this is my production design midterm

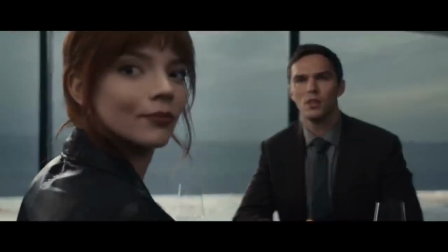Good evening. Welcome to Hawthorne.
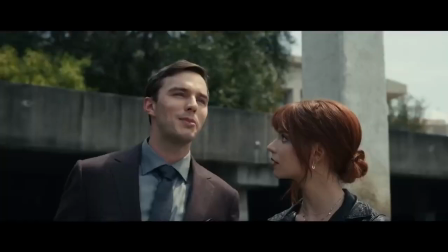The Menu is a unique, vibrant, satirical horror film about a renowned chef's quest for revenge through his art.
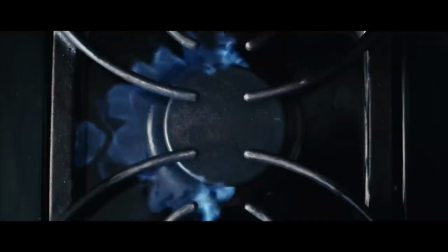This film was meticulous in the way that it was designed, from the creation of the dishes served down to the color grading in each scene of the movie.
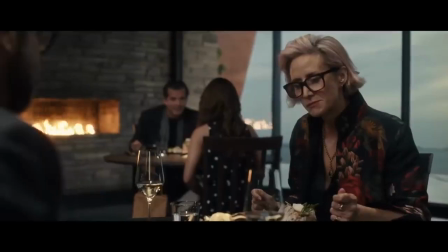In this video, I'll discuss some of the things that stood out the most in the set design of The Menu, and how they impacted the story told in the film.
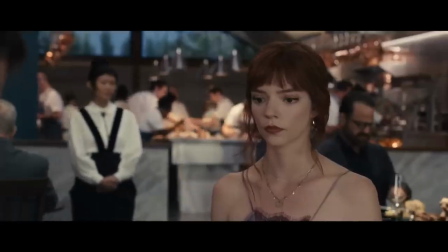Are you crying? It's just I find it all very moving. So it's okay that I'm not as into this as you are.
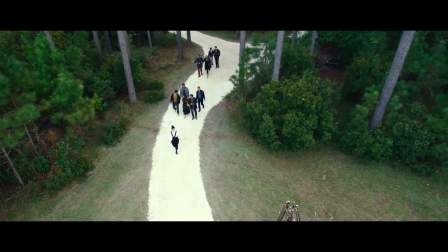Oh my god.
The Menu utilizes color grading and color palettes strategically from start to finish.
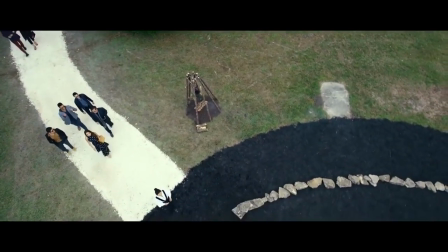The beginning of the film is much lighter, much more comedic, and seems like a normal run-of-the-mill movie about a high-end dining experience.
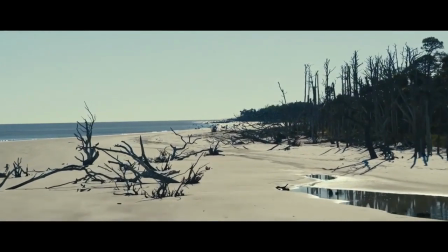The sky is light and cloudless, and the island around them is filled with bright greens and vibrant reds,
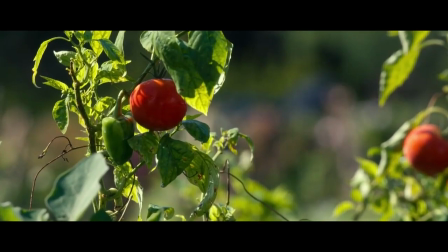all reflecting the peaceful, laid-back feeling that one would expect comes with the idea of a full-service dining experience on a private island.
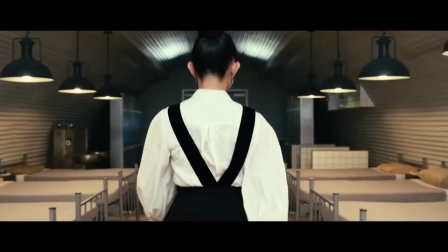However, as the film becomes more sinister and off-putting, and the sun begins to set, the film quickly is overtaken by the deep, dark navy blues of the restaurant, the pitch black of the night behind them,
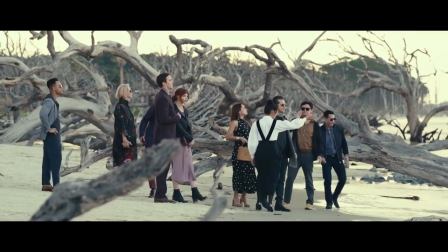and even the darkness of the patrons surrounding Margot. In fact, Margot is the only character wearing an outfit based in pastel colors.
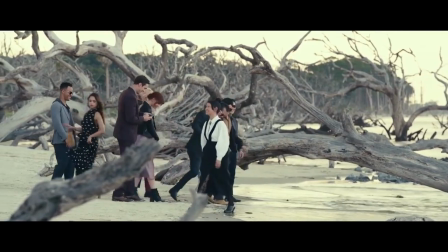While the rest of the patrons wear black, gray, and brown formal attire, Margot shows up in a pastel lavender slip.
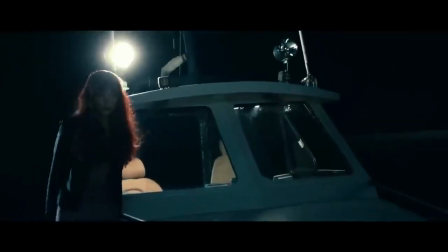By the end of the movie, her dress is the only pastel color that survives the coloring of the film,
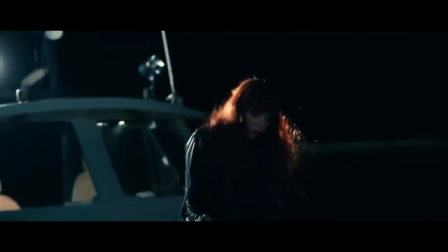much like her character is the only one that survives the dining experience.
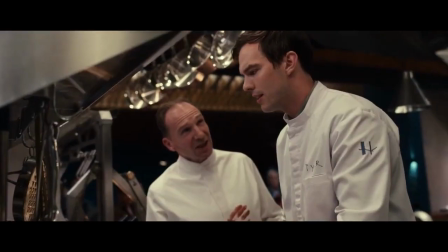The Menu also uses food as a storytelling device throughout the film, much like color.
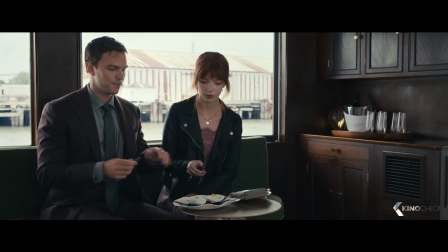The dishes served at Hawthorne begin smaller than your fist, much like anyone would expect from a fine dining experience.
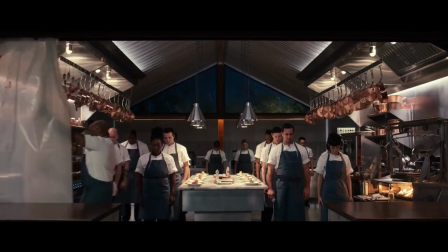However, by the fourth course, when the patrons finally realize just how much danger they're in,
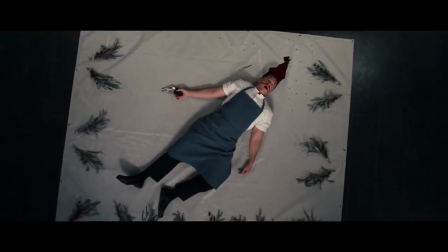the courses start becoming larger and larger, eventually engulfing the entire restaurant with their grandeur in the final dessert.
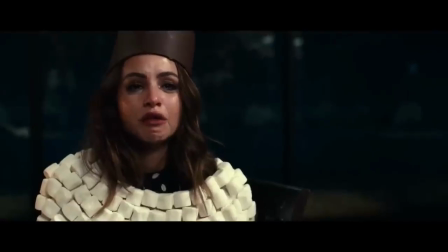This might be a visual representation of the characters as they realize the stakes more and more clearly throughout the film.
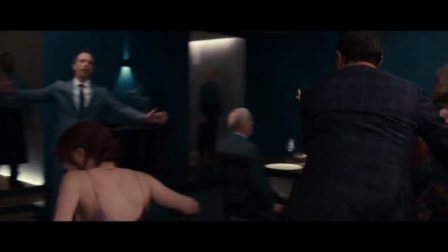Once the dishes start making their way off the plate, such as in the fourth dish,
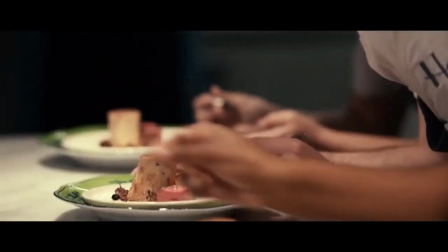when Chef forces one of his cooks to commit suicide in front of the guests, the tone of the film shifts and the characters become exponentially less willing to participate.
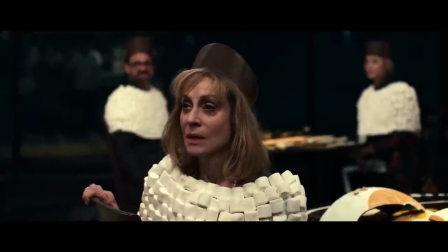Eventually, the final dessert encapsulates the entire restaurant and even the entire island, fitting for the level of pressure put on the characters.
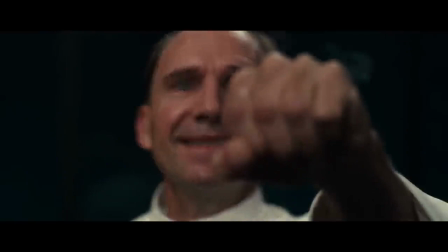The larger the dish, the more they realize what they have to lose.
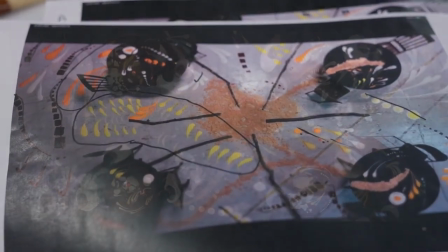Creating the final dish was a challenge for production designer Ethan Taubman.
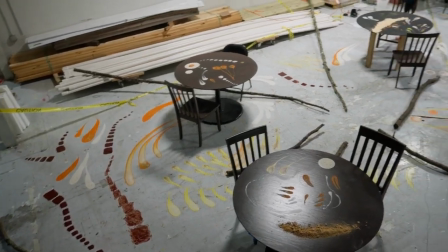The final dish had to last for over 4 days of shooting, so Taubman had to come up with a creative solution to keep the dessert from expiring on set.
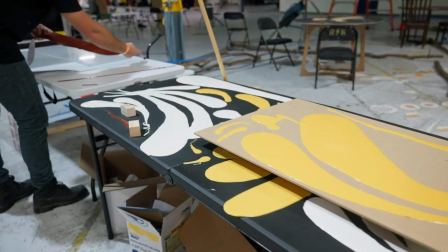Taubman eventually created resin replicas of each element of the dish using a GoPro to record the specific scale, shape, and placement of the dish.
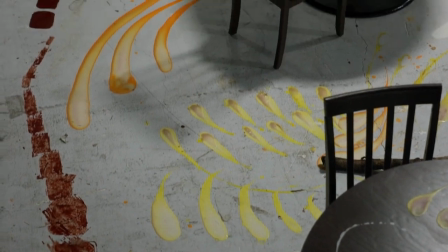After the dish plating was initially filmed,
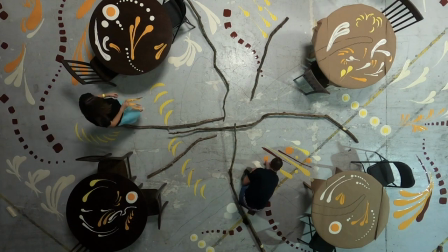he swapped the real food with the fake replicas so that filming could resume without any worry of the set around them expiring or moving around.
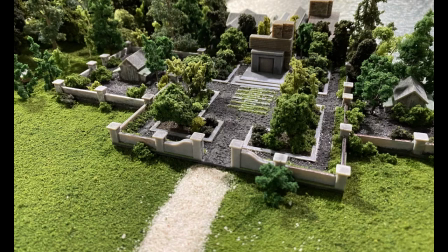Finally, the sets that were created for the film were created with every detail in mind.
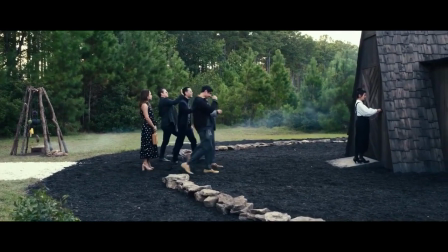Each exterior was built to look clean, perfect, and well-groomed, reflecting heavily onto Chef's perfectionist tendencies.
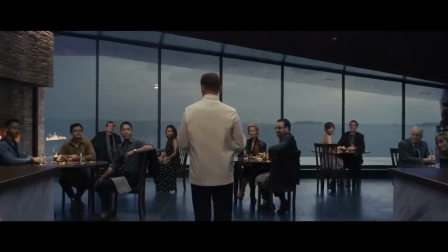More specifically, the restaurant itself was designed with unease in mind. The restaurant is split into 2 sections, the kitchen and the dining area.
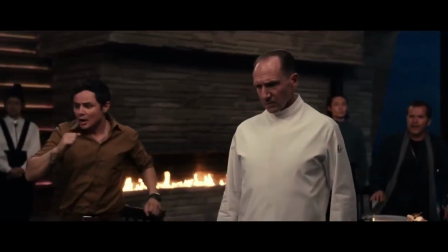While the dining area is spread out, minimal, and complete with floor-to-ceiling windows and a sunset ocean view, the cramped kitchen starkly contrasts it.
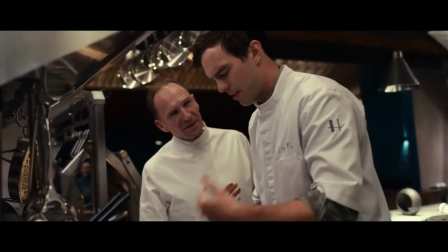This was done purposefully. As director Mark Mylod explains, quote,
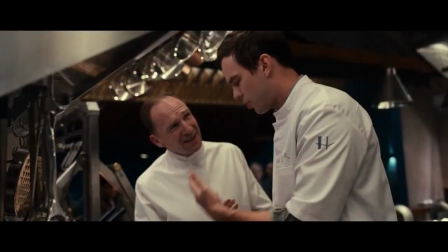"We can feel the military presence or military threat of our cooks going about that relentless metronome of their preparation in the kitchen.
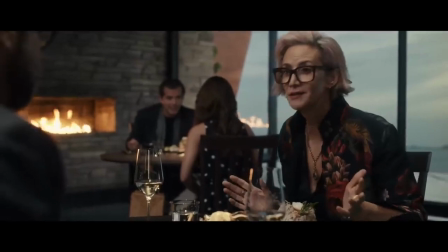One swings 180 degrees from that and gets that beautiful asymmetric glass window looking over the ocean that represents freedom,
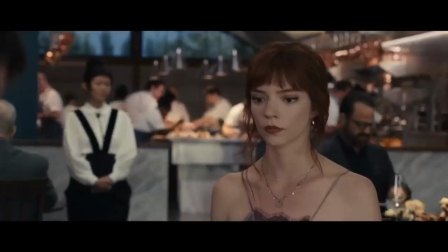nature, and all things that have been left behind by both our cooks and our diners. And as the light recedes on that and the sun goes down, we see that dream dissipating before our eyes." End quote.